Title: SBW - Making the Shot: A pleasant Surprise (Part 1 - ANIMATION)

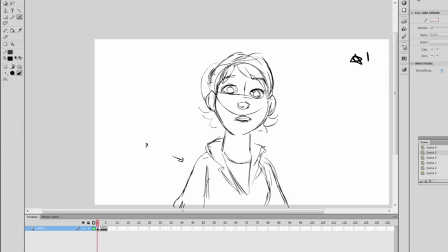You know, a character can dip their head or move their body first,
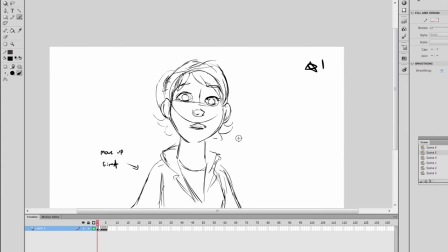they could step in while their torso moves in later,
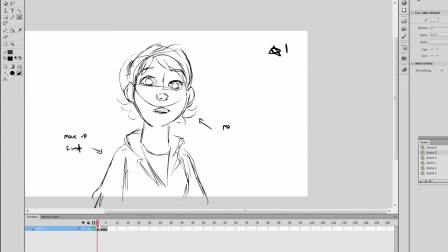or their head would just guide them to the next location.
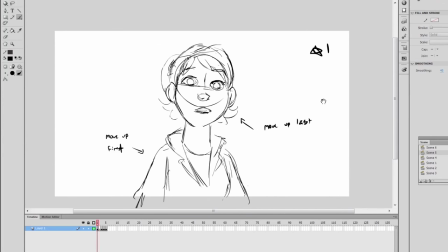It's a key drawing that supports the storytelling keys.
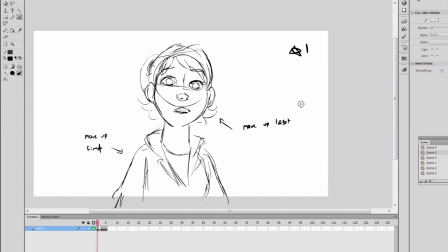As you can see here, I'm trying to figure out how I can break down from my first drawing to the next key drawing. I could make her torso and her shoulders move up first before her head,
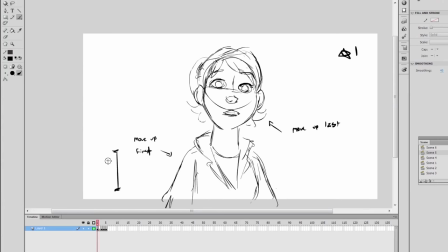so I'm indicating that she's taking in air. This is to show that I'm emphasizing her gasp first, and then it'll follow up with her expression.
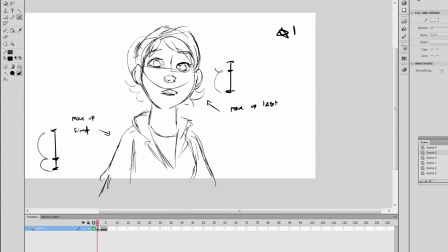You can see I'm sort of adding these mini timing charts for each part of the body.
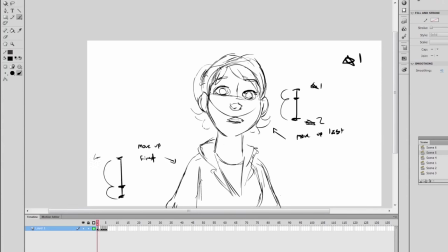For the body, I'm saying that it's favoriting the next frame, and for the head, I'm saying it favorites the previous frame.
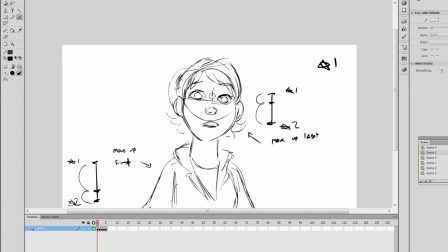So as you can see, I'm actually drawing the head closer to the previous frame, while the body it's closest to the last frame.
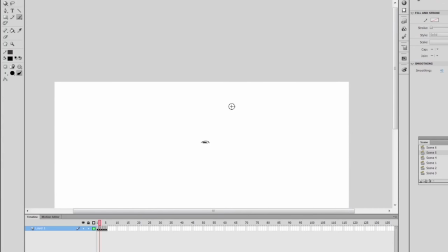Therefore, it's making the least dramatic move compared to the body. This is a concept called spacing,
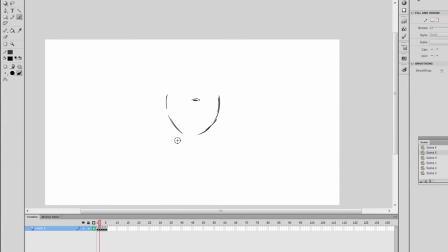where I consider how far or how close certain parts of the body should move in order to strengthen the acting. There's a lot to talk about the breakdown phase when it comes to rough animating.
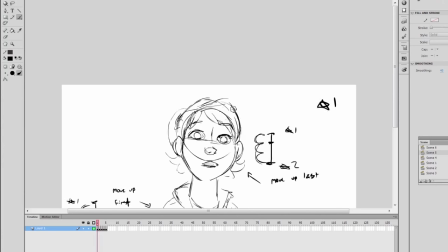It's the phase I enjoy the most because you're basically linking all the problems together and solving it with those links and there are so many ways you can link them it's just what type of link you choose and how it serves as your overall performance.
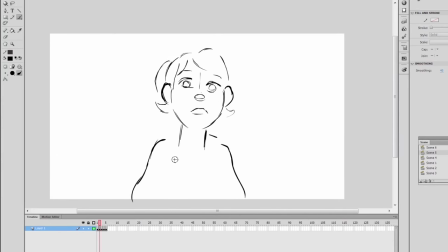Yeah to me I'm definitely gonna make another video just talking about breakdown and how you can use it to emphasize your performance. In fact when I'm given a lot of scenes in storyboarding where I basically have to animate things I usually
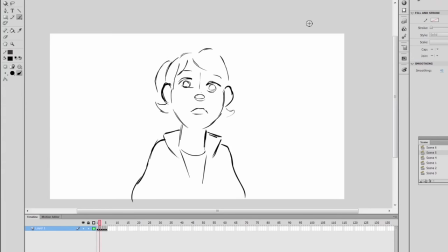just leave it as a breakdown phase because it just has all the information I'll need for that specific shot and scene.
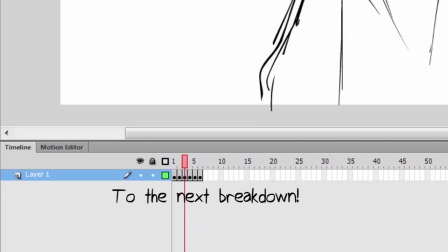Now for this breakdown, she's blowing out air. I could approach it the same way I did in the first breakdown in where I have the body move first,
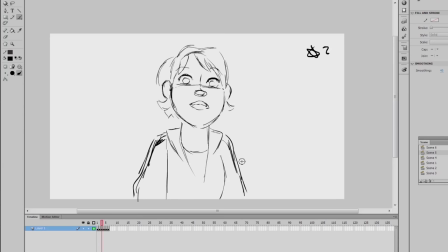but instead I think I don't want to prioritize an aspect or just a part of a body,
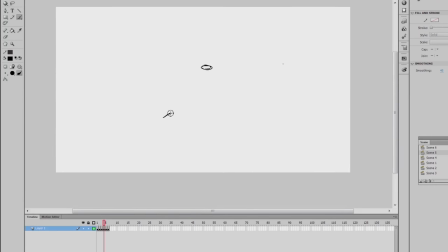so I'm just going to treat both the head and the torso and shoulders the
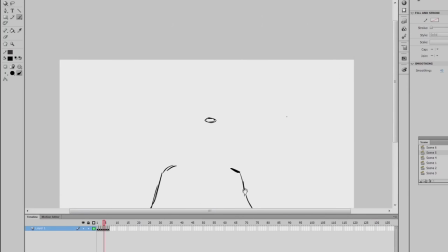same way as in same timing same spacing nothing too different with that being said I think I'm still gonna try and favor the first frame for both of them because I'm still emphasizing that she's gasping or she she's
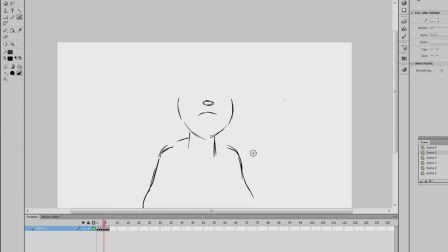still blowing out air but really slowly it's a timing thing you'll start to feel it once you animate a lot.
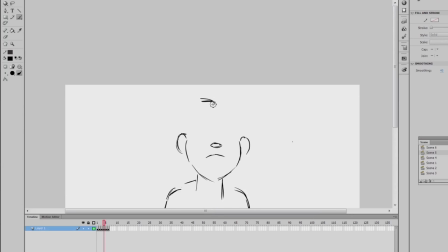It's also a performance thing. You also notice how fast or how slow certain body parts move when you act them out.
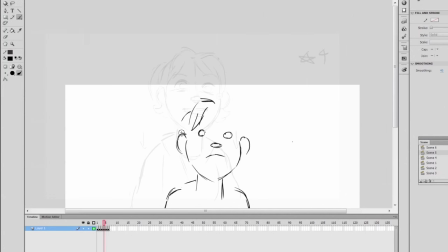That's why a lot of animators tend to act things out to get that timing and that performance down.
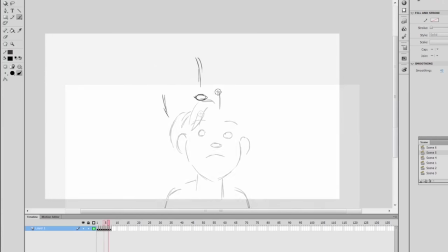I feel like I'm repeating myself. Now the next breakdown is a little different because it's not simply based on the idea that she's breathing in and breathing out. Now I want to add an accent or a little thing that she'll do
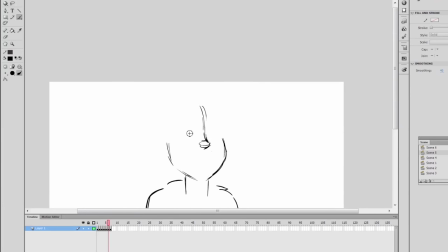right before she stops at that huge smile face. The great thing about doing breakdowns is that you can also indicate little accents that can add flavor and texture to the acting so for this bit I want
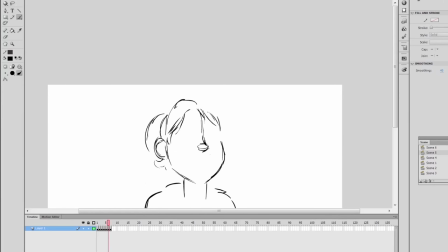her to maybe twist or jerk her head just a tiny bit so it just makes the transition a bit more interesting and because it's a bit more interesting and a tiny bit different people will notice it and therefore it'll
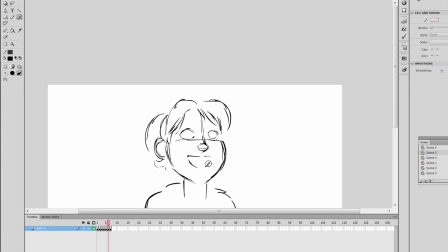lead the attention to her face again because the jerk is just so sudden that people will notice it.